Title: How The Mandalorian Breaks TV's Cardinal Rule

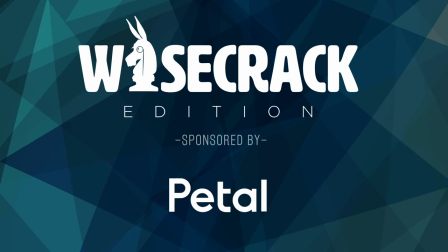This video is brought to you by Petal. Hey Wisecrack, Michael here to talk about everyone's favorite bounty hunter turned world's greatest stepdad, The Mandalorian.
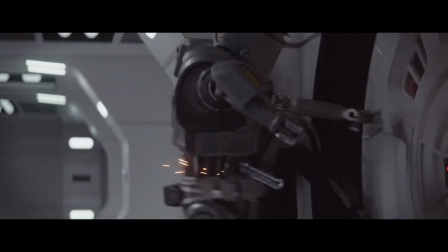Now, despite making one of the year's best shows, its creators break a fundamental rule of visual storytelling, show your character's freaking faces.
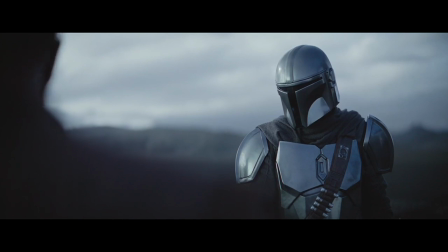But is this rule bending what makes The Mandalorian so engaging in the first place?
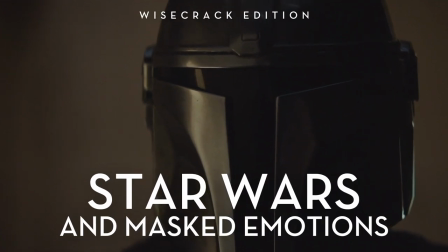Let's find out in this Wisecrack edition on Star Wars and Masked Emotions. Spoilers ahead for all things Star Wars and the MCU. And before we get into it, I want to give a shout out to this video's sponsor, Petal. Petal is a credit card company that wants to help you succeed financially.
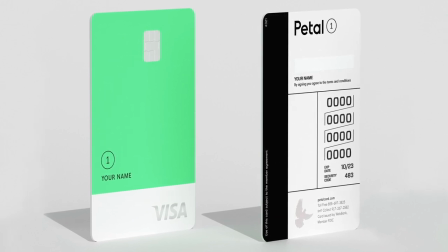The Petal 1 card was designed to help you build credit. Many credit card companies base your credit limit or credit worthiness on your credit score, but if you haven't established a credit score yet, it can be hard to get approved for the card you need. Instead of a credit score, Petal uses your banking history to create a cash score, which is essentially just a measure of your income, spending, and savings.
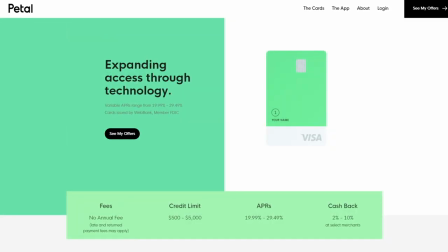The Petal One Card is partnered with WebBank, member FDIC, which issues the card. The Petal One Card has no annual fees and as of today has variable APRs ranging from 19.99% to 29.49%. The Petal One's credit limit starts at $500 and can range up to $5,000, which can help keep your credit utilization low. And after all, that's a key part of building your credit score. So check out the Petal 1 card today. Go to petalcard.com slash wisecrack to find out more. That's Petal with a T-P-E-T-A-L card dot com slash wisecrack. Now, back to the show. Now, a word on why human faces are so important to our experience of visual storytelling.
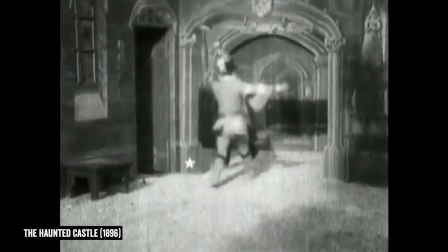While most early cinema typically presented the audience a view of the world akin to a theatrical stage,
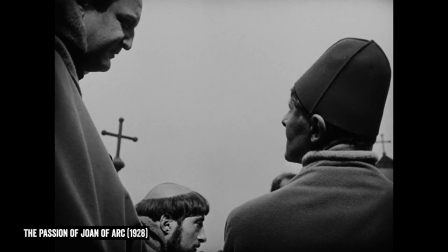some early filmmakers immediately understood that what distinguished film from theater was its ability to mess with time,
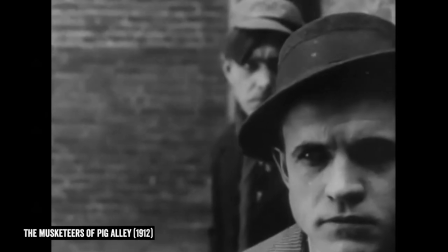space, and perspective. Enter The Close-Up, famously employed by early filmmaker D.W.
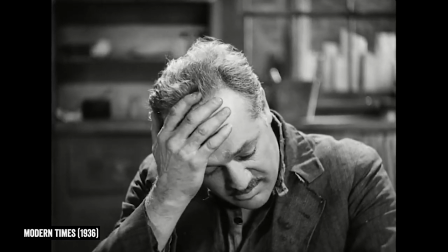Griffith. Close-ups were incredibly effective in silent film, which didn't have dialogue,
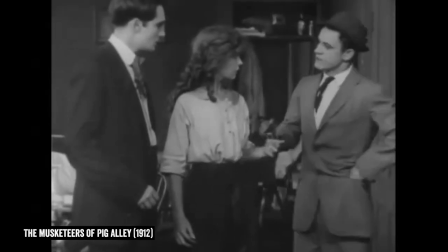just soundtracks full of jaunty piano and some on-screen descriptions to help establish exactly why a character was angry that day.
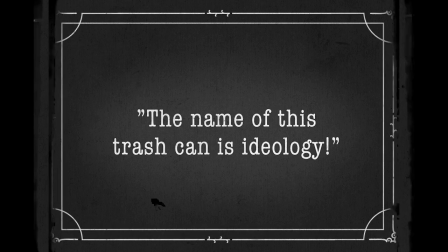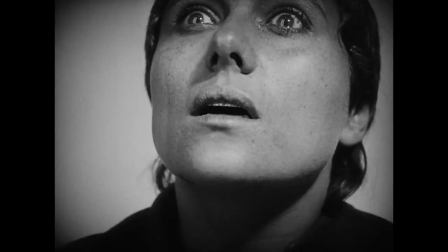Facial expressions filled the emotional gap, epitomized by the performances in the 1928 film The Passion of Joan of Arc.
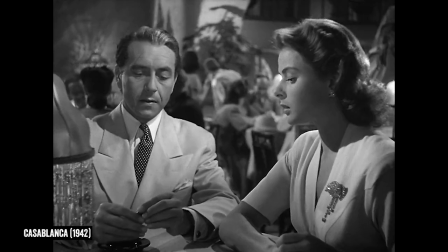And this train kept rolling into the era of talkies, with close-ups of actors' faces becoming increasingly prevalent in the 30s and 40s.
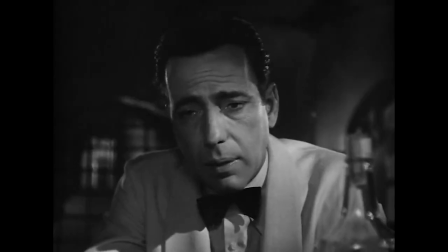Just think about some of the iconic scenes from classics like Citizen Kane and Casablanca, where the camera lingers on an expressive face rather than resorting to dialogue.
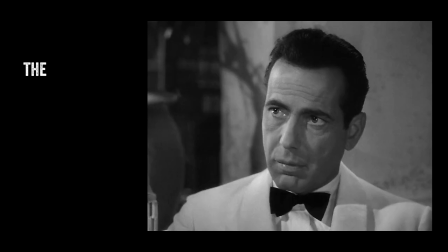Film theorist Bela Balazs describes these shots as the very instant in which the general is transformed into the particular.
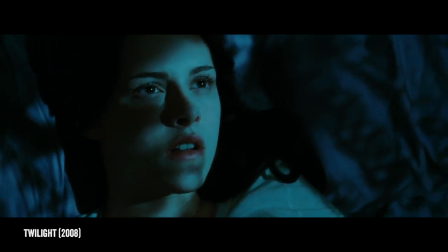And this isn't just a remnant of classic cinema. Recent decades have witnessed an increased reliance on close-ups in both film and TV.
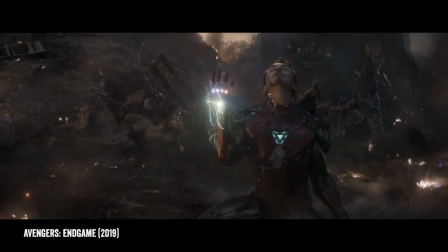At the most pivotal moment of the entirety of the MCU's decade-long run,
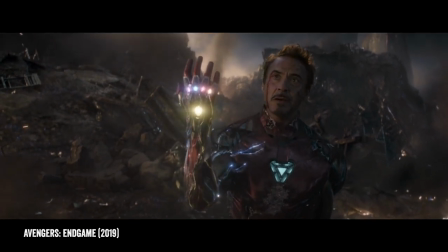we are close on Robert Downey Jr.'s face right before the snap heard around the galaxy.
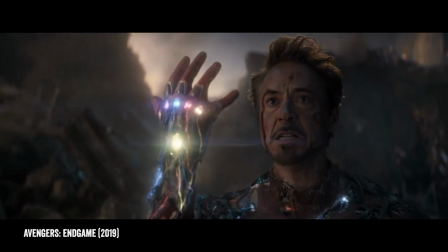While he says very little, his expression conveys years of struggle and growth,
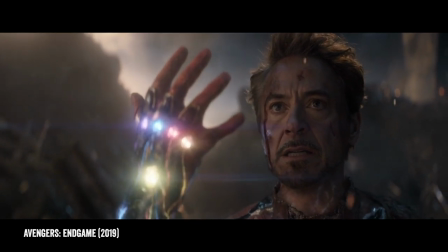all leading to a moment where this character was able to sacrifice his life for those he loves.
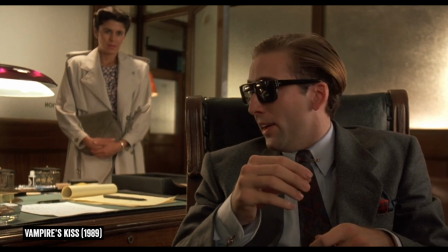It's also why, if I may indulge in a tangent,
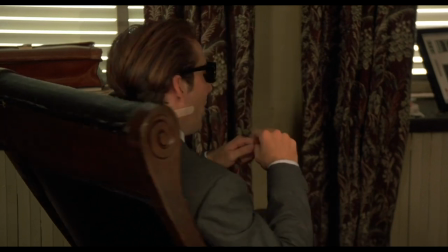Nicolas Cage had to fight director Robert Bierman to wear sunglasses in the Wisecrack Hall of Fame where the Vampire's Kiss.
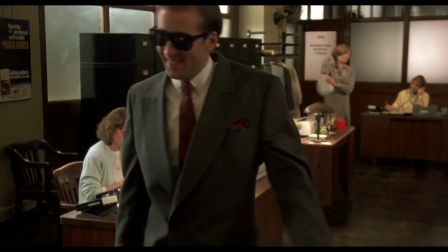Bierman complained the glasses would shut out the audience, a fair concern when your famous actor's face is your best cinematic asset.
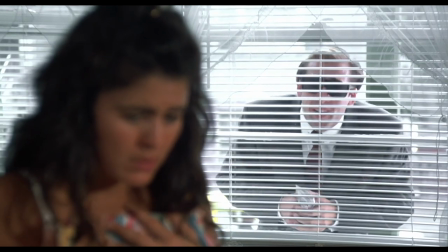I'm calling the police. The police? Albert, I'm here to call a truce, man, look.
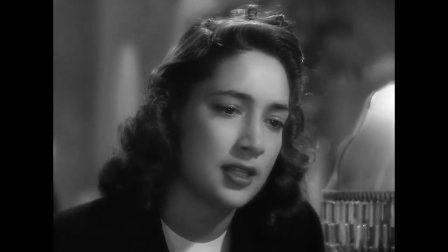As usual, Cage prevailed gloriously. All that to say, seeing the faces of actors matters a lot in terms of how we experience cinema. Philosophers like Amy Copeland have even noted that we are able to catch the emotions of a film character through contagion. And in catching these emotions, we're sort of fusing our own emotions with those of the character.